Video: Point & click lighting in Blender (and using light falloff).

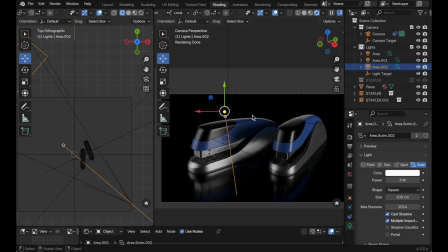499s
As I look at the scene, I think there's a shadow going on over here that I'd maybe like to try and minimize. So let's come back over to the first light that we cast. Note the solid dot there. That indicates that it's in direct mode or diffuse mode as I call it. So it remembers that.
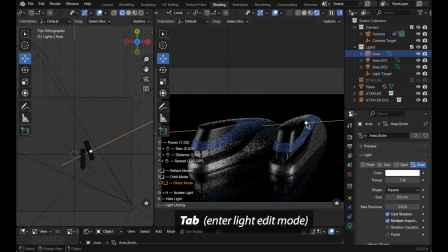516s
Press the tab key and we can just sort of move this. Now I actually think that maybe if I move it back here I kind of like that but it's it's following the topology and if you get to a point where you want to fine tune it where it's not following the topology we can put it into orbit mode by pressing the two key
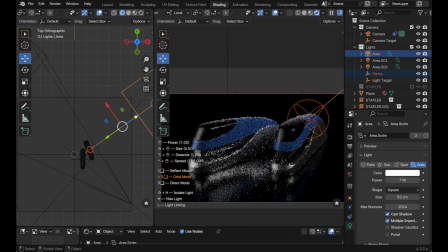535s
and then you're free to just sort of tweak the position like this and i kind of i kind of like it about right there so i minimize that shadow i've still got good diffuse illumination over here just a hint of the angle on this object.
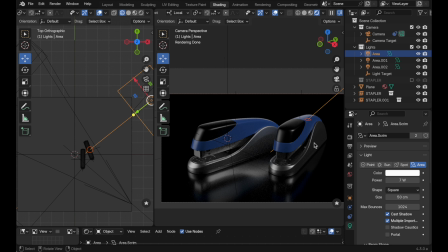554s
So this is what Light Wrangler is so good at, is these nuanced changes. And I did it all here in the 3D viewport, apart from selecting the light. But it's so, so easy to do this.
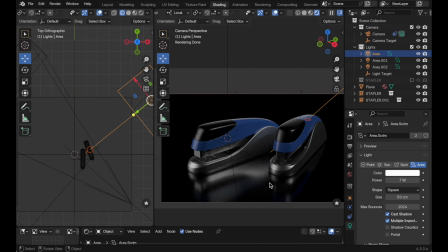571s
I think the overall coloration is a little antiseptic. All three of our lights are using just a standard RGB white. But if we come down, I've got this light over here selected, you can see that Light Wrangler has added a few options for us.
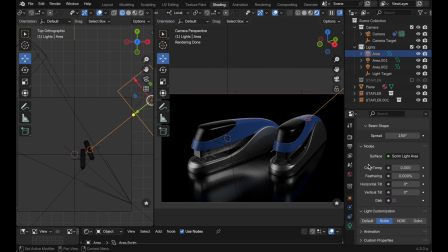587s
Color temperature is one of them, and this is in Kelvin. So if you've ever used the blackbody node in the material editor for lights, that's what this does. So if I give this say 4500, that's a warm Kelvin color, that gives us a nice sense of warm over here.
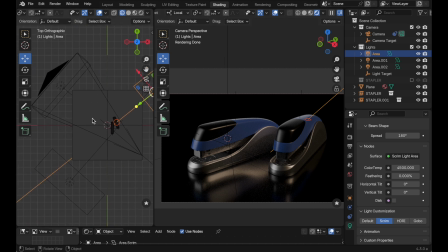606s
But I think for the other two lights, this one, let's go the opposite direction and go to 7500, which is a cool value, but it's going to be more subtle. Let's do the same thing over here. Let's also give this 7500.
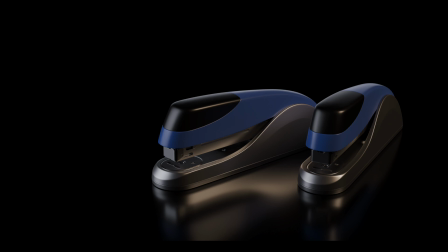625s
And that produces these cool tones here and the warmer tones here. And I kind of like that.
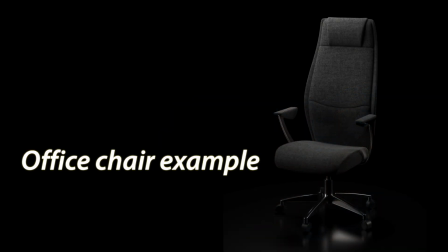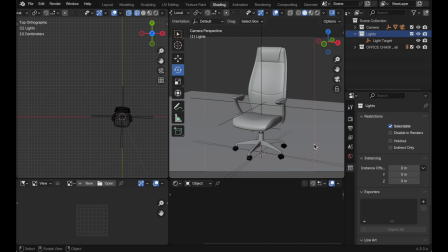636s
In this next example, we're going to use this chair to do sort of a studio lighting. So the first thing that we want to do is establish the scale of the scene. The chair is to scale. It's the correct actual physical size, so it's, you know, a good four and a half feet tall.
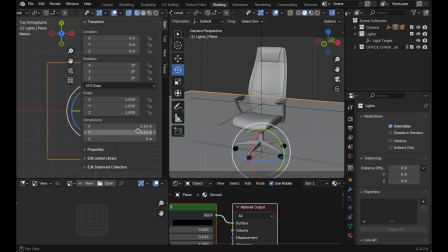654s
And if I press the N key here, we can see that it's six, almost 6.7 meters for the ground plane. So that's really important for establishing scale.
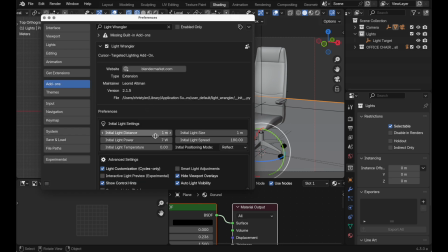665s
So let's bring up the context menu here, come to preferences, and I want my initial light distance to be about three meters.
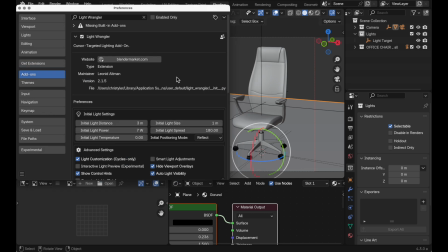674s
That's sort of an arbitrary decision, but I think given the scale of my scene, that's going to work as a good starting point.
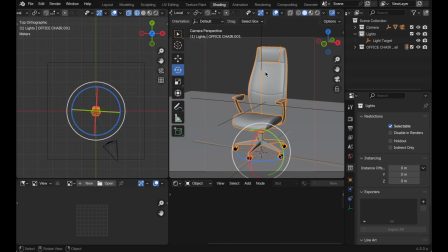681s
So the first thing that I want to do is come in, note that I have a collection set up to catch my lights as I create them. when we come into render there's nothing there.
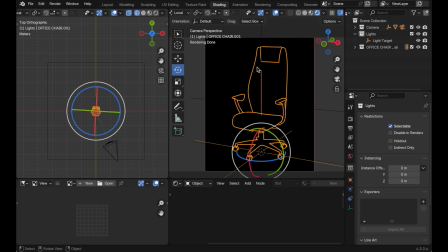691s
So I'm going to generate sort of a basic fill. So add a light. We're going to note that the default energy value is 7 watts. Given the scale of the scene it's just not producing a lot of light energy.
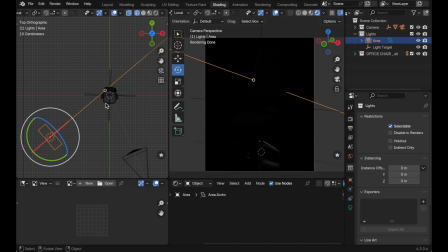705s
But we'll go ahead and work with this for right now. If you're new to 3D this is the kind of thing that can really just be frustrating. So there are two things that we could do. We could increase the energy of the light. So in the first part, when we looked at the stapler, the energy values we were using were half of this.
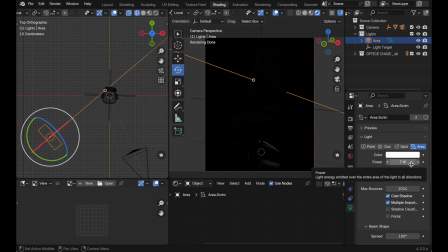723s
They were like three watts, and those were producing plenty of energy. And then here, they're not producing hardly any. The amount of energy that we see right there is the total amount of energy leaving the surface area of the areolite.
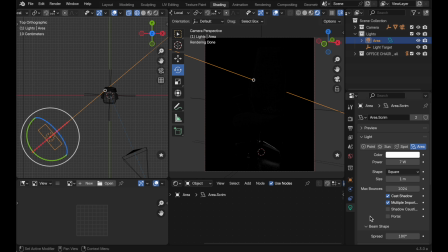739s
So if that areolite is quite large, and when we come down here and we look, it's one meter by one meter. So it's a big surface area for 7 watts to leave.